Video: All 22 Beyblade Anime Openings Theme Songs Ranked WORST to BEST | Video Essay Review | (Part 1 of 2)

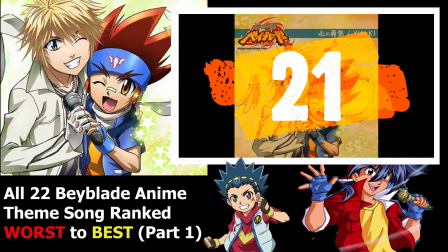256s
Shogun Steel's theme song was pretty pretty pretty rubbish
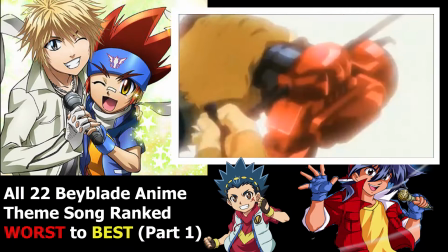261s
um honestly I don't like the rap I don't like anything about this theme song.
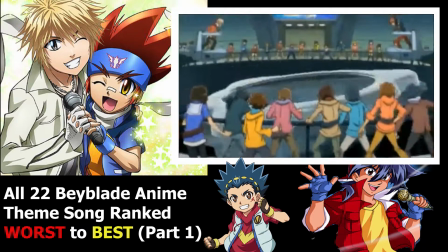267s
I suppose suppose maybe Moibi has like certain good images you know
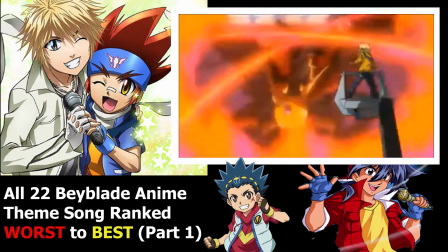274s
like the bit with Sakyo like um pointing towards the audience was call and then run and drag when exploding.
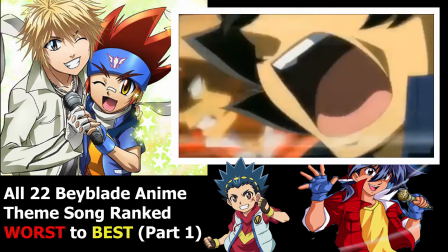282s
I will say it does have some interesting animation like clips but it's kind of your average smut you know.
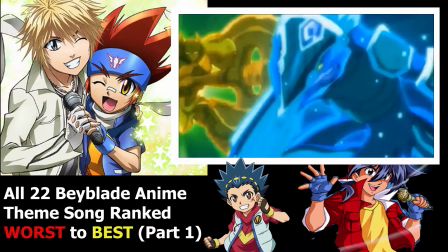291s
I forgot to include this in my main review and I like how it started off with the Shogun's Deal theme song but overall okay.
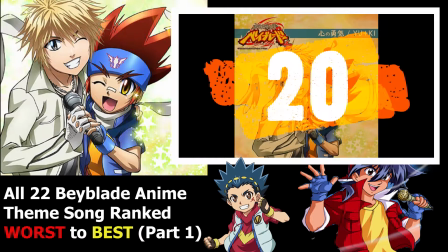301s
Number 20
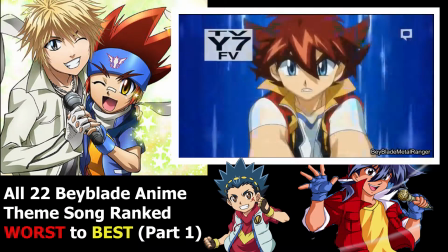305s
At number 20 is the Bay Wheels theme song Now,
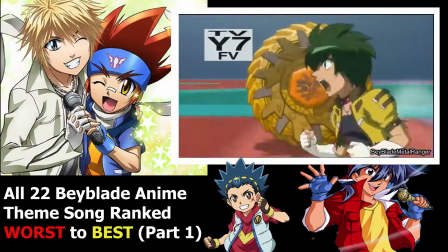311s
okay, this movie, sorry This theme song is a lot better than the Bay Rory's Cyborg And it is the first season in the
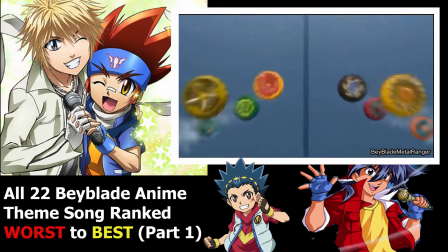319s
Bay Rory's Wheels Kind of trilogy in a way It's the first one and this show,
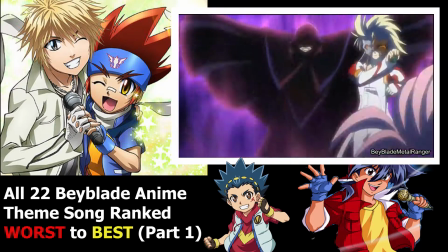327s
I need to do a review of this show but I can talk about the theme song so obviously we know that this show was created
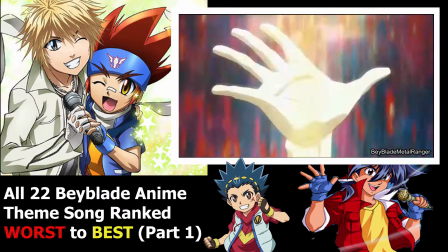334s
to fit in the 13 episode gap of Metal Fury because
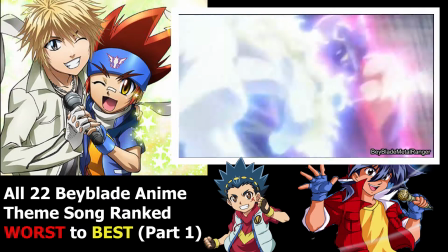339s
the show was cut short so they just made this show just to fill in that gap and
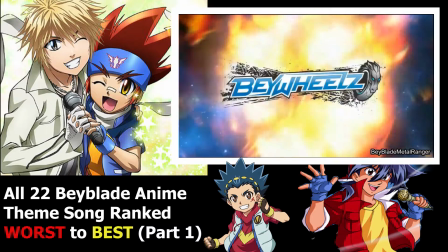343s
give Bay of the Friends something to watch before Metal Fury comes out and I have my opinions on Bay
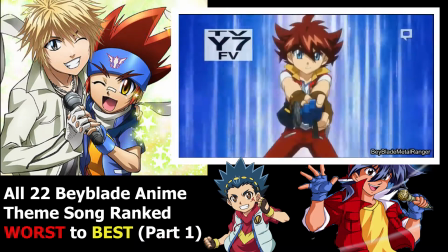350s
of the Wheels I can't mix opinions but I will do a review of all the seasons in due course,
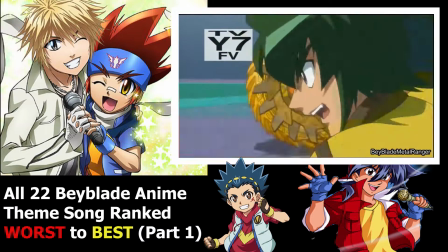356s
but let's talk about the theme song. This theme is very off. However, I will admit this, I'll put my hands up and say this.
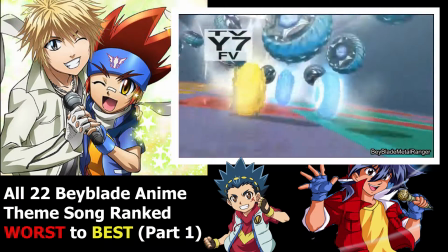362s
I do like the instrumental of the song, you know. I don't know, it kind of reminds me of a Need for Speed game, you know.
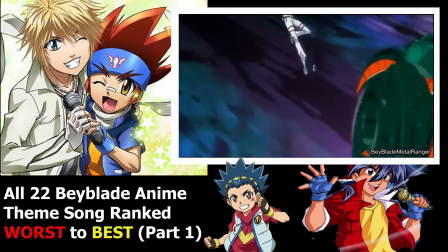369s
It does have that Need for Speed feel to it, you know.
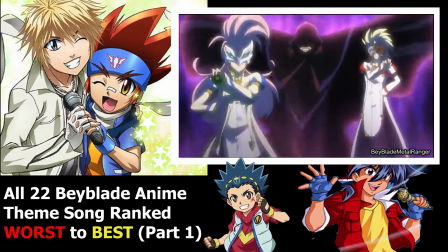372s
It reminds me of when I was like playing Need for Speed and you hear those like, the music in the background.
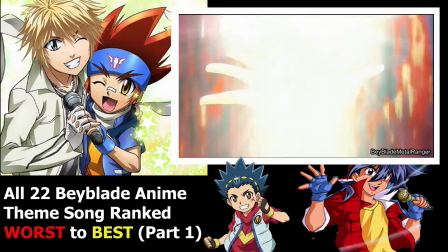379s
It has that feel and it's a bit ironic considering how this is a show designed for
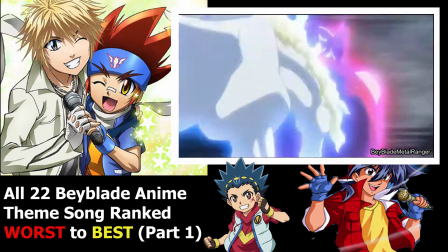384s
like wheels and Nika speed cars wheels get me yeah yeah yeah
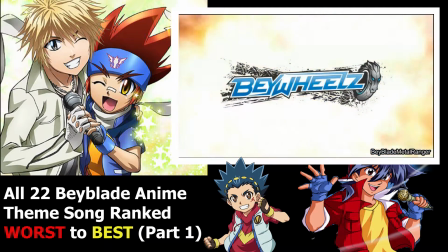390s
Anyway, if this theme song didn't have any singing, I think it would be pretty decent, but the singing is so
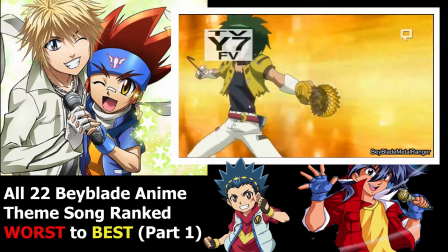397s
Bad and it's way out of time and it distracts you from the theme song I
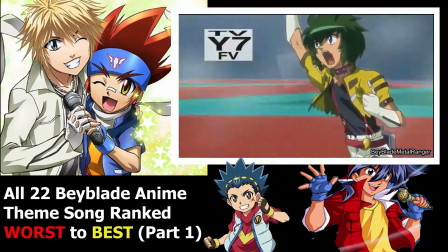403s
will give the theme song credit on how they approach all the characters and um
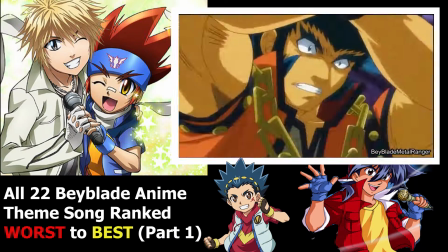407s
despite the characters all kind of like being like shown like for
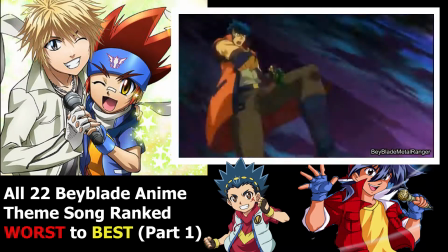412s
a little bit i kind of like how we see like the poses of some of these characters like i love how the this
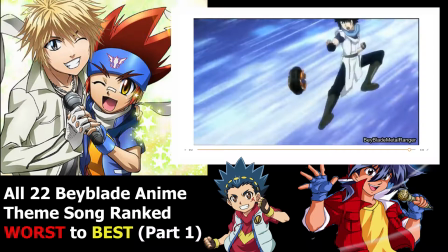420s
blue guy i don't know what his name is he poses like i think he does kung fu or karate so we know that's him and then you have this really
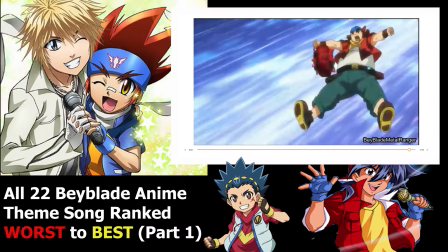427s
large guy who's just kind of like boom like the way he just launches his bae it's kind of like really flamboyant in a way and then you have the girl who's
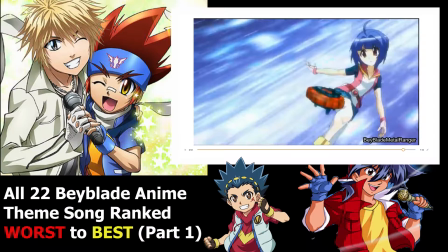436s
very elegant and sophisticated the way she launches
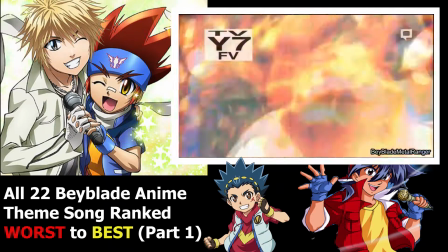441s
it and you instantly know what these characters are like and their personalities based on
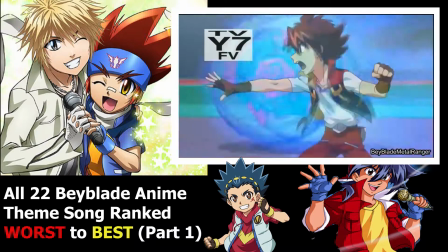446s
those like you know poses so yeah I'll definitely give personality
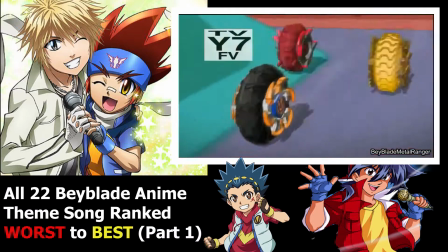451s
personally I'll definitely give it props to it you know and it does have some nice animation
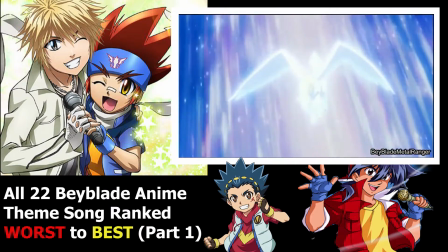456s
especially the horse pegasus against this like I don't know what
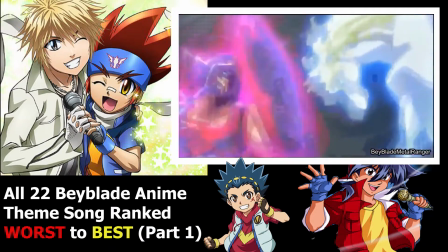460s
that thing is but it's done okay i suppose it's just that i think i've seen
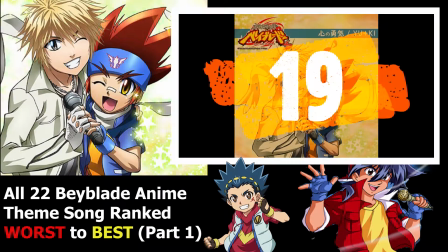465s
it better number 19 so
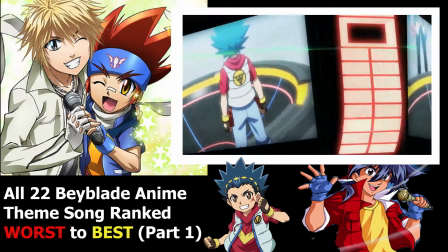471s
number 19 we've got the beyblade burst japanese um theme song and this is the first season of
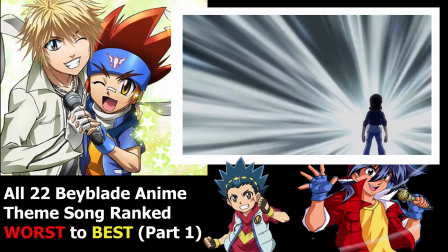478s
the beyblade burst series and it's the first opening of the japanese one and
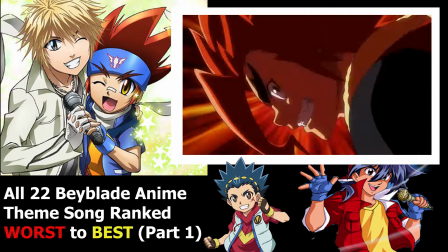482s
it's pretty much the first time we're seeing baby for the first time on the screen since shogun